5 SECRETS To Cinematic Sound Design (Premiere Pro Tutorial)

Jordy here for cinecom.net and today we're gonna record some sound effects.
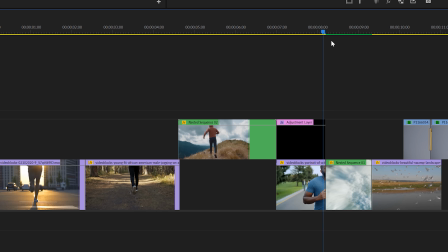5s
I've got a short video right here made with a bunch of stock clips. It looks great, but it doesn't have sound. So I'm gonna share five secret tips on how you can make this video sound epic. Now, Hullyland sent me their wireless audio system, the Lark 150, it comes in this box right here, which also acts as a charger.
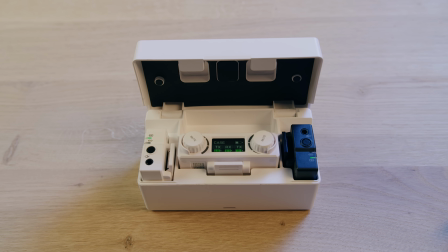23s
So you can just dock your transmitter and receiver in here, which is really cool. Now, at this moment you can also participate in their short film campaign.
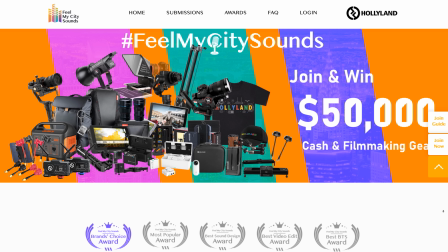32s
It's called Feel My City Sounds and they are giving away up to $50,000 in cash and film gear.
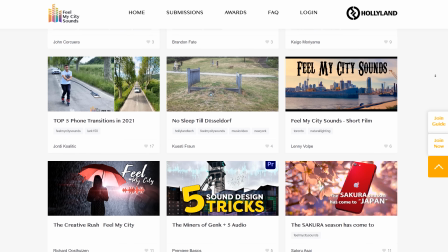38s
Simply make a cinematic video or a cool video shot by phone about your city. No gear is required. Then sound design your video, share it to YouTube, Facebook or Instagram and upload the link of it to their campaign websites. You can click the first link in the description down below for all of the information.
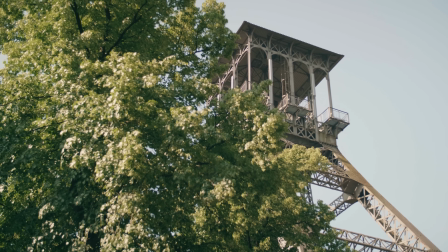53s
Now, our Premiere Basics channel has also filmed a video about the Miners of Gank for the campaign submission, those are the sounds of Limburg, Belgium.
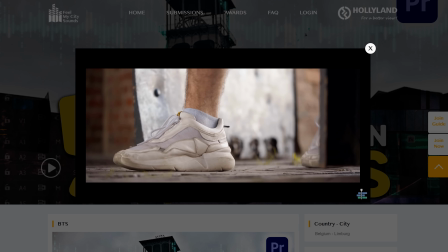61s
You can check it out by a link in the description down below as well and make sure to hit the heart button if you enjoy that video. So, the next five tips are gonna be very useful for you to participate. Starting off with tip number one, you might be recording something like a swoosh.
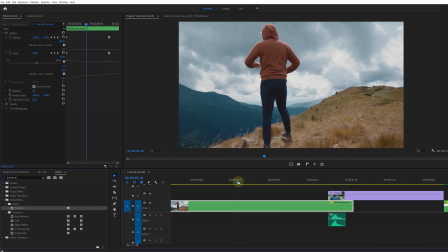75s
Now you can do this by swinging a stick close to the microphone, but in Premiere Pro you'll notice that the swoosh sounds pretty bad. There's no depth, no cinematic element to it. Well, here's a very easy thing that you can do and that is layering.
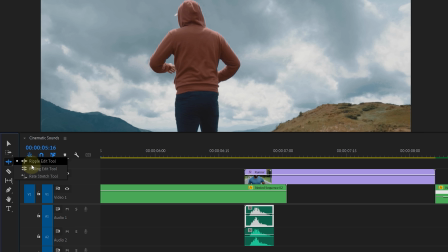90s
Simply duplicate the swoosh sound and use the rate stretch tool to make one of these swooshes longer.
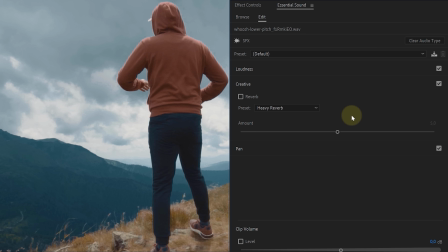95s
This will also decrease the pitch, bringing out more of the bass. As an extra touch you can also add reverb from the essential sound panel to that clip. So now you have a normal swoosh sound with a bass echoing layer underneath. Here's the before and after. And you can try this technique with any kind of sound effect. It doesn't always have to be with swooshes. By the way, guys, you can see me using this little cube right here to record the sound. This is a wireless transmitter with an internal microphone.
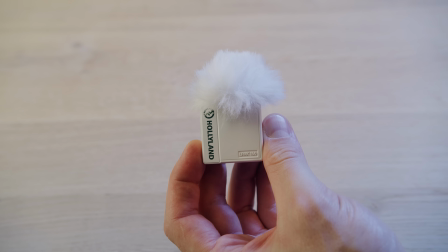126s
So you can use it like this and you can even add a windshield to it if needed. Or you can also attach a lav mic, either the one provided or a third party. And I definitely like this a lot. Now, the receiver, however, doesn't have an internal recorder, so you need to hook it up to your camera or use your phone as a recorder. Tip number two, cheap sound effects are usually noticed because they don't match the environment.
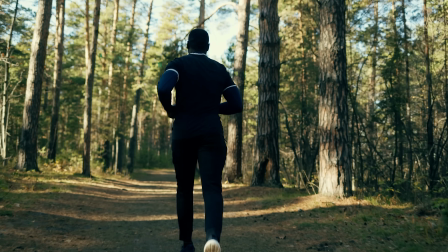148s
We have someone running in a forest. There's a distinct tone to a forest, so don't just record footsteps indoor or in an open field.
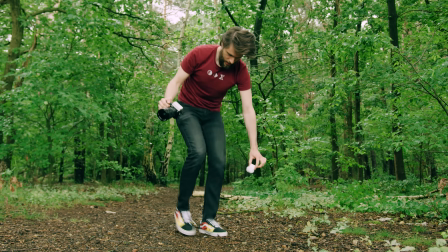155s
Go to an actual forest so that you can capture the reverb that is typical to that location. You can always enhance your audio, add some reverb if needed, but try to get your initial recording as close as possible to the final results. Now, one of the greatest features of the LARC-1 is that you can connect two transmitters to one receiver. And you can do that by just simply putting them into the box. Just wait a little bit and they're now connected to this receiver. If you wish to connect them to a different receiver, well, then just take them out, put it in here. Now, this one is connected to that one. You can take this one out. Now, both of them are connected to the black receiver. Or you can also just swap the receivers all the way and now these are all connected together. That is something that I find truly amazing, the way that they link together. There's no hassle anymore.
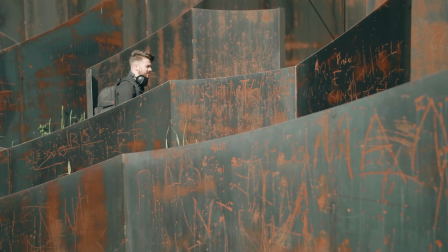203s
I love it. Now, Giel over at Springer Basics, our second channel, actually tested the range of these mics.
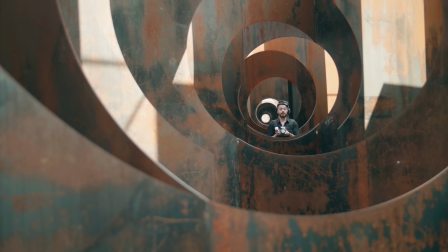209s
And even in a field with lots of metal walls, they kept going without interference. Alright, tip number three. You can use sound design to make transitions or as a bridge to a new scene. Here's an example.
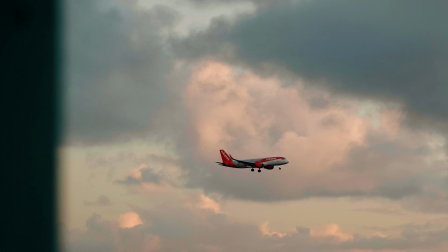220s
We have a bird and we cut to a plane. But to introduce the plane already, we're going to place the sound of a jet engine underneath the birds.
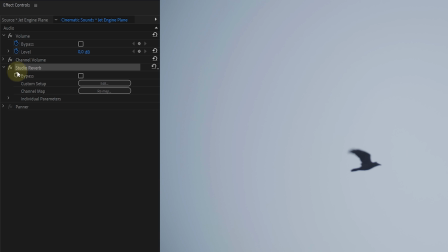227s
You can give it a different reverb or pitch, but already introducing that sound creates a bridge to the next shot. Another cool example which I didn't include in the video because it felt random, but here we have a runner.
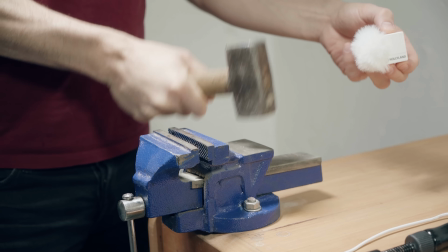243s
Now, put the sound under the footsteps of a hammer hitting an anvil and then we cut to this shot of an actual anvil. See how this transitions.
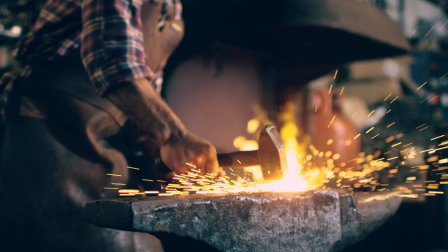Pretty cool, right? Now tip number four, when you're looking to record sound effects, it doesn't always have to come from the real object. Either because, you know, it's just impossible like cracking bones,
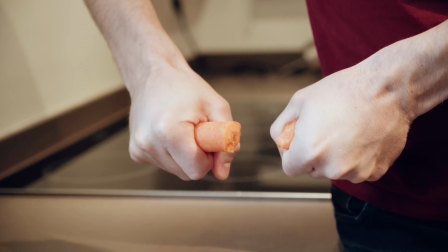269s
it's strongly advised to record something different like breaking carrots, but oftentimes the real object just doesn't create a good sound as well.
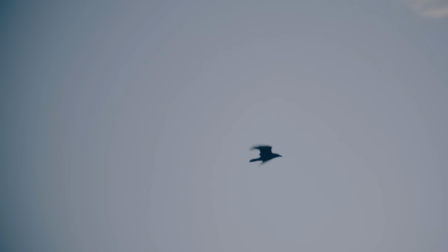277s
Now I wanted to add some flapping wings under the shot at the bird. First of all, I don't have a bird laying around and if you do it's really hard to get a good flapping sound.
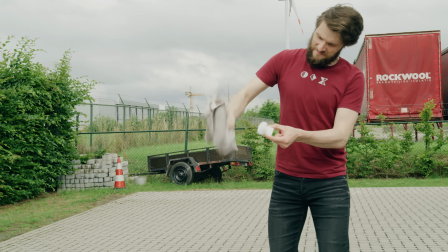287s
So instead I use a piece of cloth. You can also use a flag and I would just simply flap that piece of cloth in front of the microphone. And there we go, a flapping bird sound.
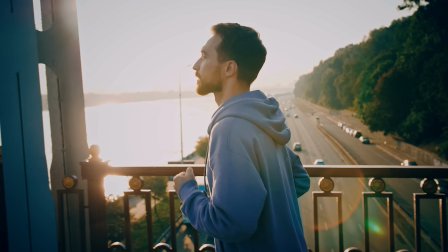299s
And this brings us to the last tip, focus sounds. Take this shot of someone running, we could start thinking about the different sounds we need.
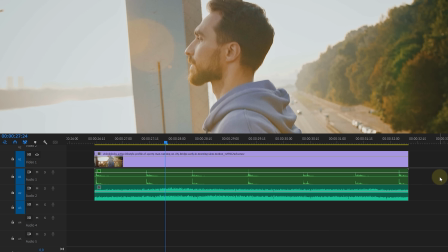308s
There are of course the footsteps, the city ambience, the traffic underneath the bridge, breathing, his clothes and the more sounds we start to mix together, the more depth the scene will get.
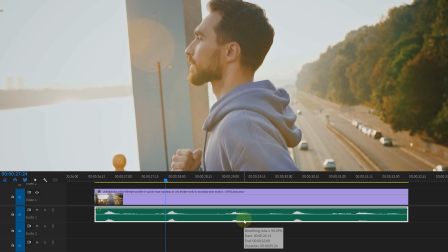319s
However, we can also just record one sound, for instance, his breathing. And by doing this, we are focusing on that one sound and his action. It's a clever way to draw attention to something without having to add extra close-ups.
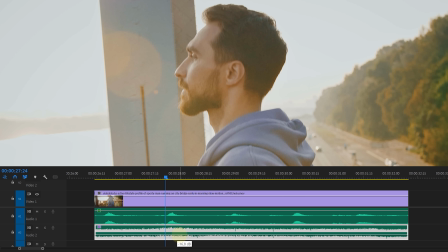332s
Of course, if you like, however, you can also keep the city ambient, but at a lower volume and equalize the higher frequencies out, perhaps. And, you know, with all of these five tips combined, let's have a look at the final video. Or better, let's have a listen.
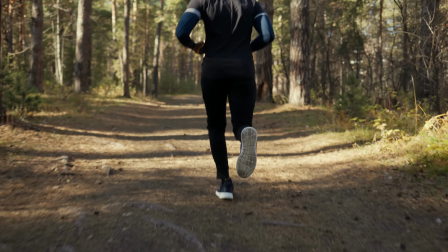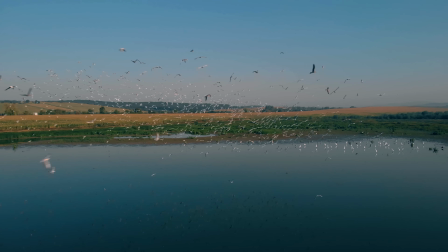I hope you enjoyed the video and learned something new. Thank you so much for watching. Thank you, Holy Land, for the support and now it's your turn. Make sure to participate in their Feel My City Sounds contest with your City Sounds video. Make sure to submit before the July 20th. Good luck and as always, stay creative!